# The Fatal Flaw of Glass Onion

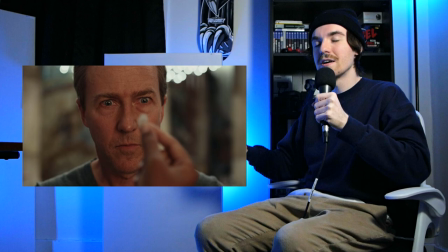985s
So that way she can blow everything up for the big cathartic ending. But aside from that, the structure of the film
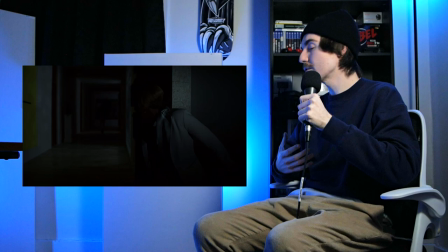992s
completely robs the tension and therefore robs my investment in the character.
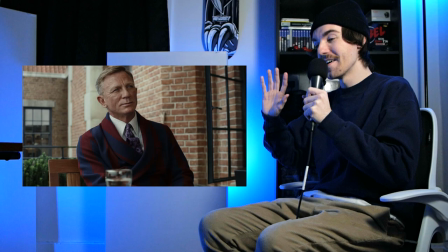999s
Here's another good example. Andy and Helen's relationship is pretty much entirely wrapped up in one conversation.
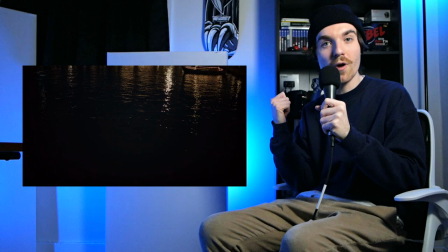1007s
We get just enough information to feel something for her and understand what's happening, and then we get right out.
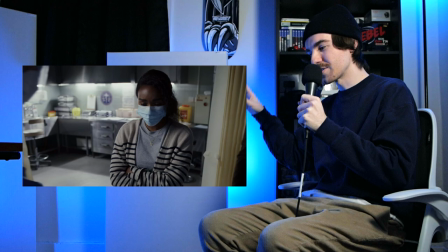1013s
And it just makes this moment where Helen is looking at her dead sister feel of little impact,
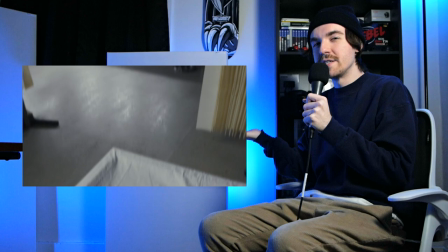1021s
because I feel like I should be devastated in this moment, right?
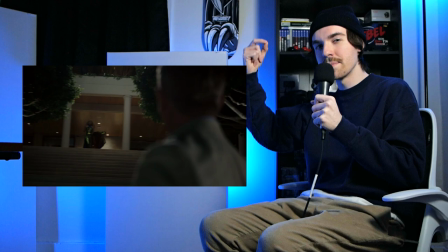1025s
Especially if I'm supposed to be feeling what Helen is feeling. I really should be sad, but in this moment, because of the way that everything is played out beforehand, again,
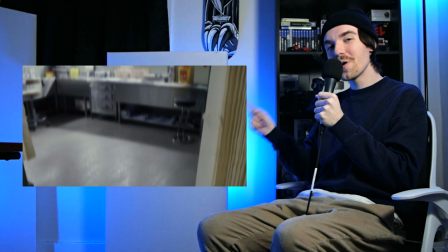1034s
I'm in that omnipotent puzzle-solving mode, so when I see this, I go, oh, she has a twin.
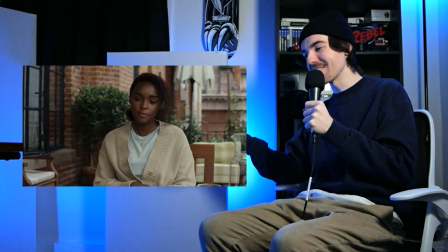1040s
Wow, so cool. When, again, should I not be really sad? Like, is this whole review just revealing that I'm a sociopath? Am I okay?
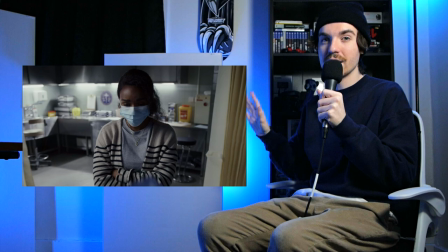1052s
Okay, but seriously, my entertainment feels like it's being catered to more than my emotions in this moment,
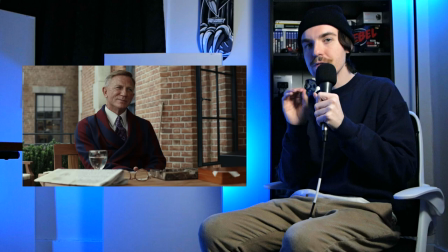1059s
and I really don't like that. I want to feel the impact of this moment.
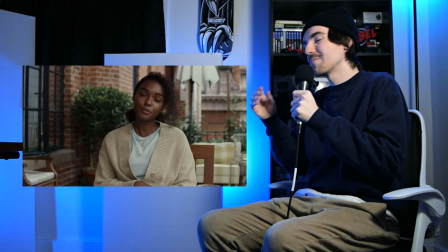1065s
I want to get more than just a few small morsels of the emotional core of Helen's story.
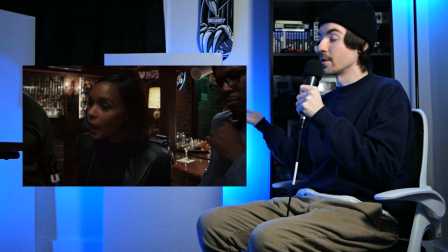1072s
You know, like I said, all we really get is like, Andy and Helen were supposedly close growing up,
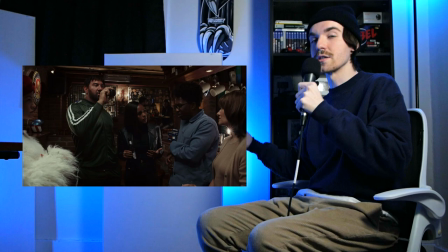1078s
and then Andy moved to New York, and we can kind of infer that the relationship was a little bit more distant past that point.
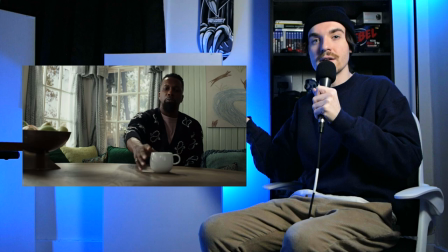1083s
Andy meets the shitheads, and then one of the shitheads kills her. Now she's dead, and it's sad, and Helen's angry and wants justice.
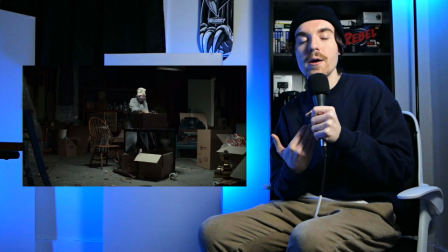1092s
I mean, I get it. I understand what she is feeling, and I do want to see her get that justice, but what I am feeling for her is sympathy, not empathy.
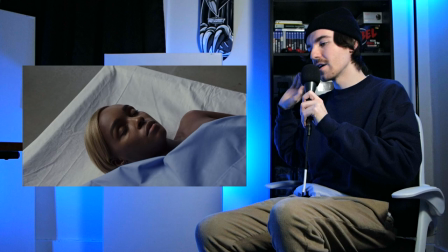1104s
I wasn't given the proper time or perspective to feel what she is feeling in this moment,
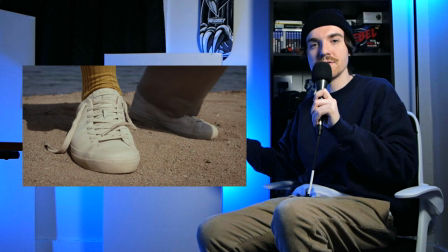1111s
and we just breeze right past it, all just to get back to a section which on paper sounds like it's supposed to put me in her shoes,
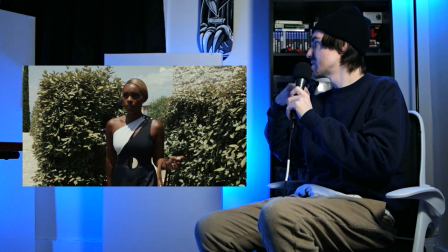1119s
but in practice feels toothless and airy. There's no stakes, there's no tension.
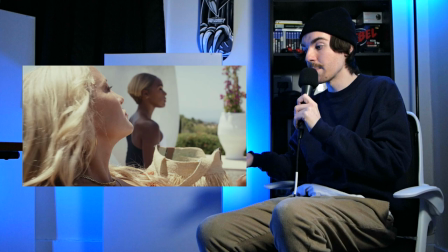1124s
It's just the same set of story beats I've already seen, but this time with more information. And this all
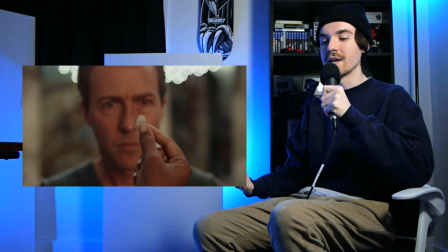1134s
cumulatively makes the entire ending fall short of greatness for me. And before I get into that, I do have to talk a bit about characterization.
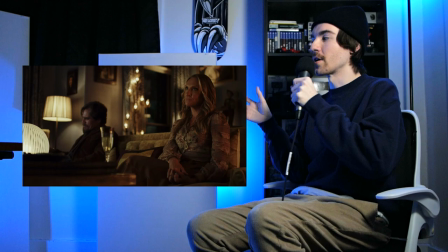1144s
I know Rian Johnson catches flack for how simplistic and one-dimensional his characters are in these Knives Out films,
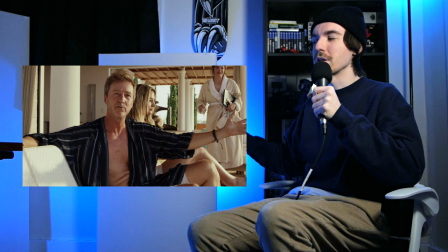1152s
and I don't really agree with that criticism, at least not fully, especially in the case of Glass Onion.
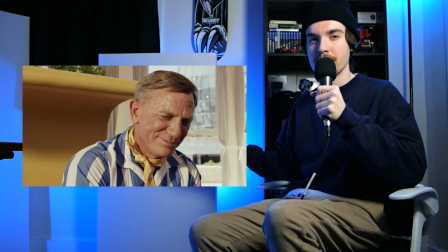1157s
Like, all of these characters are very intentionally one-dimensional.
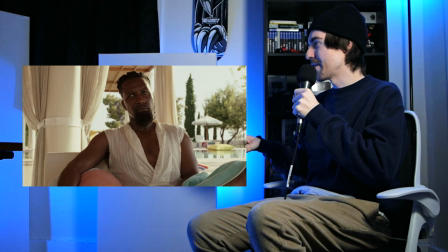1162s
It's not exactly profound, insightful commentary to say that the 1% are one-dimensional people, but it at least feels like an accurate depiction and fits into the entire thesis of the piece, all the way down to the title. But I think the most ironic thing is that of all the characters in this film that I felt like I spent the proper amount of time with and really came to understand, it's Miles Braun. Now hold on, hold on. Here.
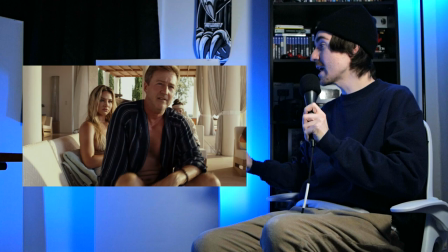1194s
I'm not saying that I like or empathize with Miles Braun.
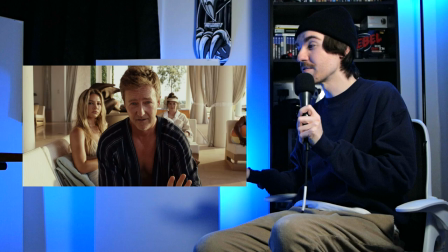1199s
I am saying that I understand him. Given the amount of emphasis that is placed on him, it probably should have been obvious that he was the killer, but again, the title of the film.
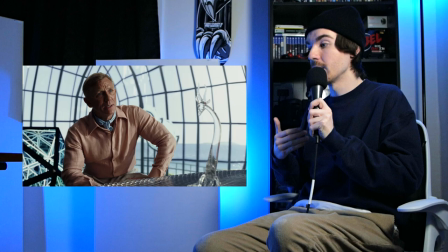1210s
No, what I'm saying is that in the film, we are given a series of interactions with Miles Braun that are incredibly revealing,
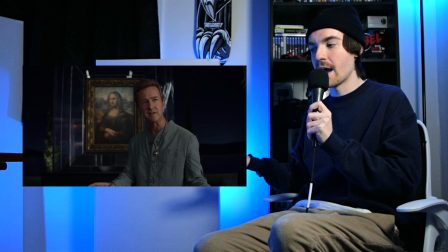1218s
both from an informational and psychological perspective, and because of that, I really feel like I truly got to understand
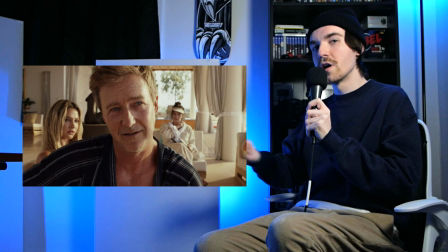1226s
exactly the type of person that Miles Braun is.